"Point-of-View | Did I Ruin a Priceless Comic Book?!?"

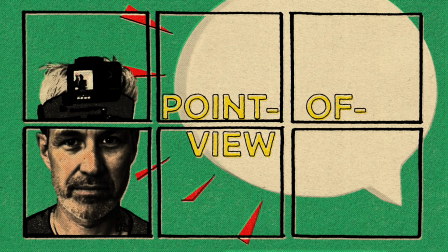The basic unit of measurement in film is the frame.
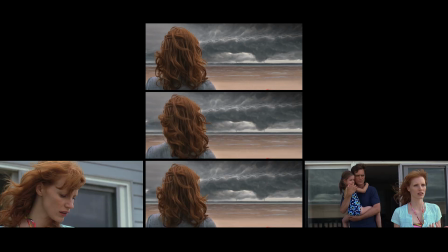Frames make up shots, shots make up scenes, scenes make up a film.
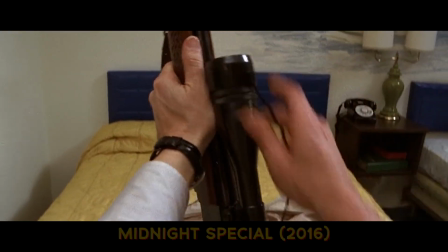But it all begins with a single frame.
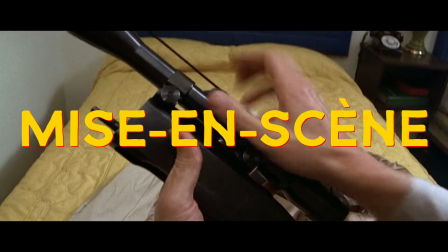We call the study of the film frame mise en scène, French for the staging of everything within the frame.
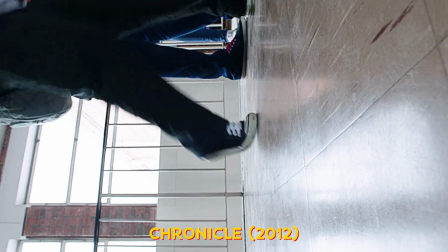The composition, the set, the costumes and props, the lighting, everything that is designed.
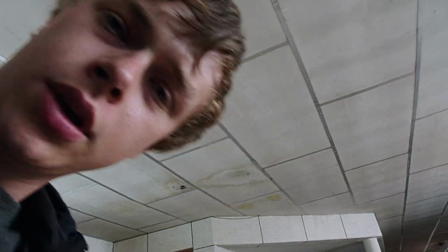And all of it is connected to the narrative and the meaning of what is happening at that moment in the frame.
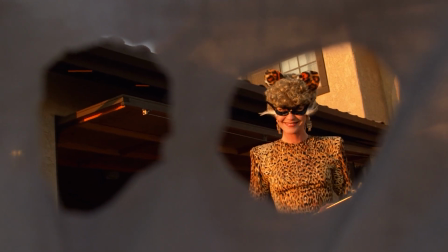In film, there are essentially three perspectives the camera can take to form that frame.
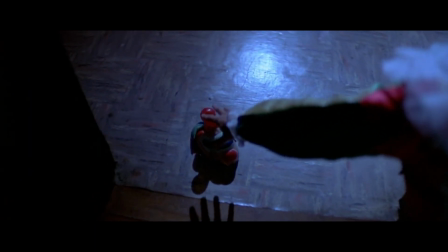These perspectives dictate the psychology of the camera, the visual meaning of shot framing and angles,
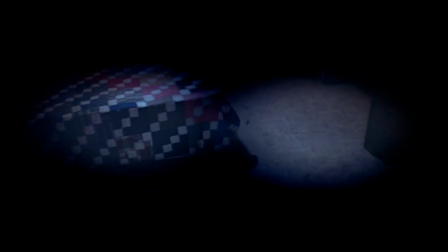where the director and cinematographer place the camera and how they establish its perspective
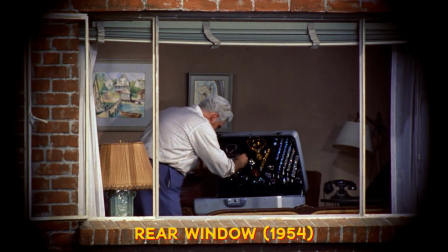impacts how images are experienced by the audience.
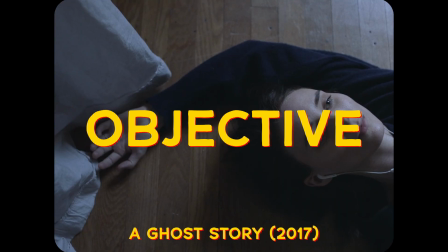These camera perspectives are called objective, subjective, and point of view, or POV.
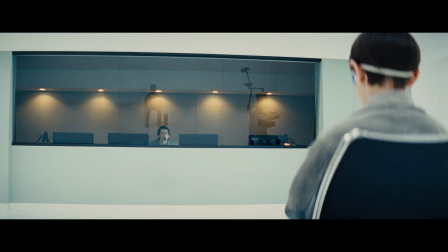While you may never have referred to them by name, you know them well. You've been seeing them your whole life.
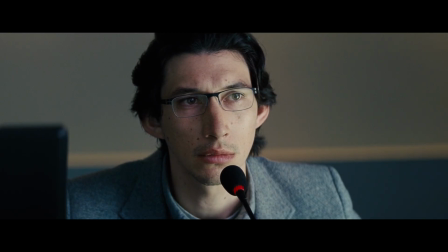The objective perspective of the camera is the most common. The camera is placed, and thus experienced, outside the frame.
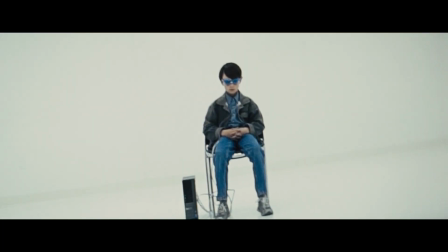The film has established its own world, and we are spectators of that world, outside the frame.
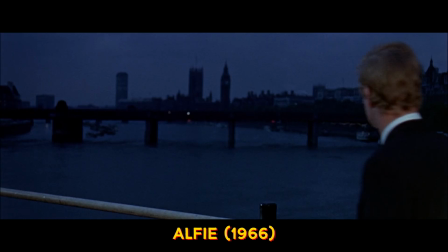The subjective view, as its name suggests, moves the viewer inside the film's world.
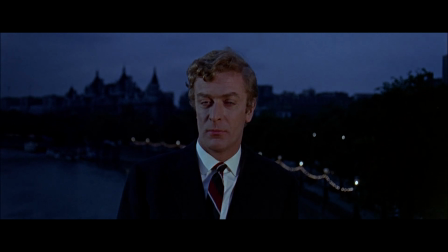The camera becomes the viewer's eyes. We are inside the action of the frame. This is a stylized convention that acknowledges the audience as participant and can be seen in moments when actors engage the camera,
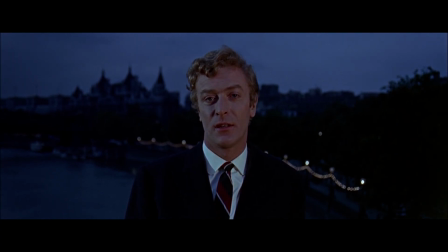thereby us, directly.
What's it all about? Know what I mean?
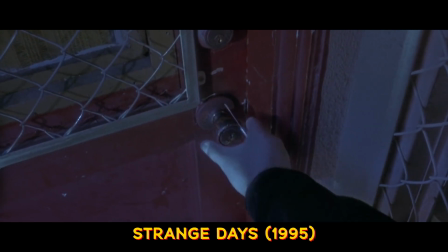Lastly is point of view. The camera becomes a character in the film.
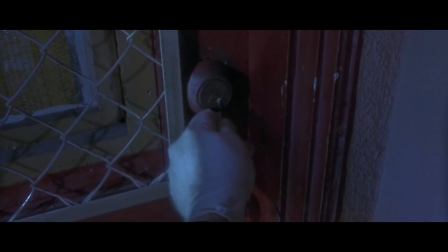It sees through their eyes. The camera is the action. Most of us will recognize this perspective from another medium.
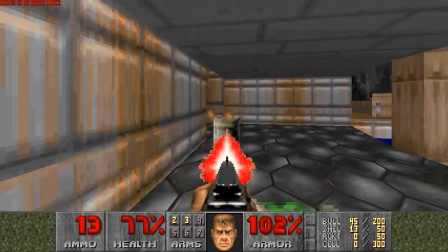It is an entire genre of video game play, and that has bent back to influence this perspective's use in film.
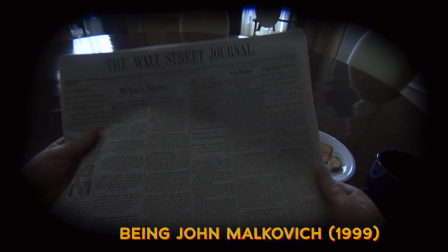POV is something very special, and is used sparingly in cinema, as it can become exhausting for viewers.
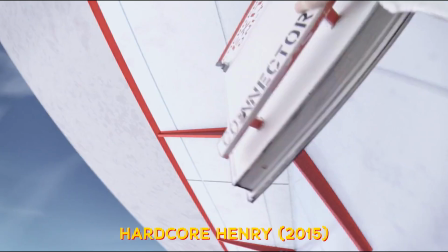Some films have attempted to use this technique entirely, but most use it sparingly for the great impact it can have.
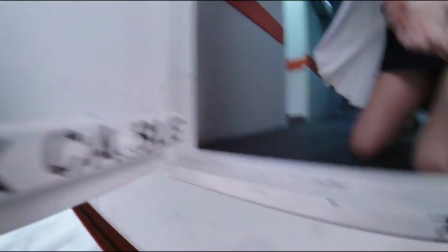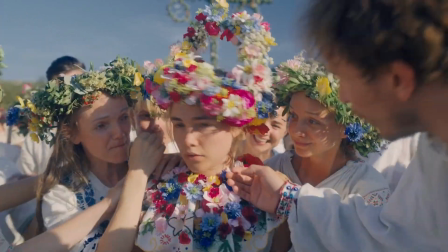By assuming the perspective of a character,
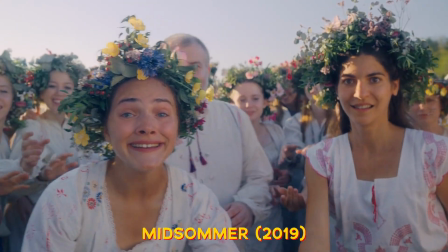viewers gain a psychological link to that character, enhancing the emotional experience.
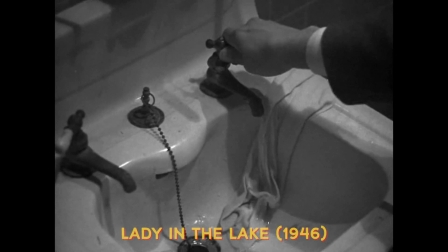Video games and films aren't the only visual medium to apply POV.
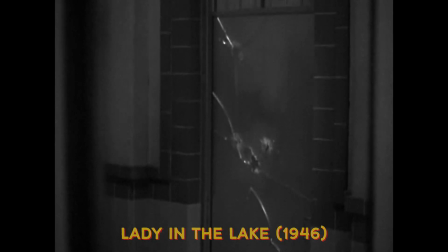Comic books have as well.
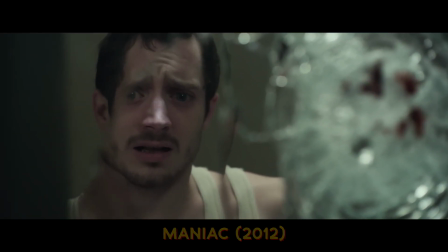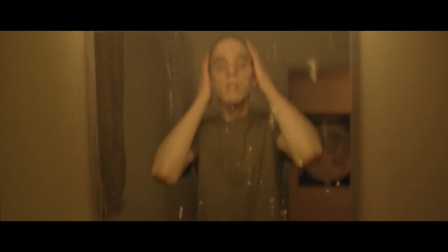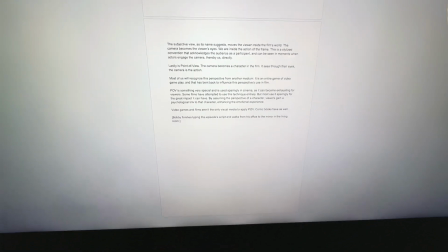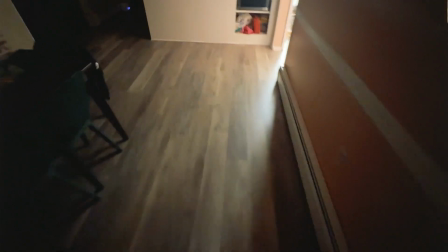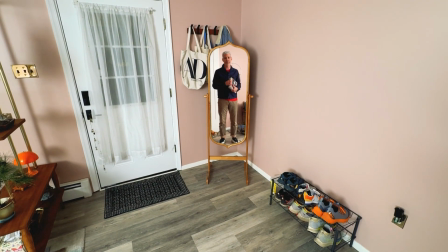Here are my favorite comic book covers that use the POV perspective.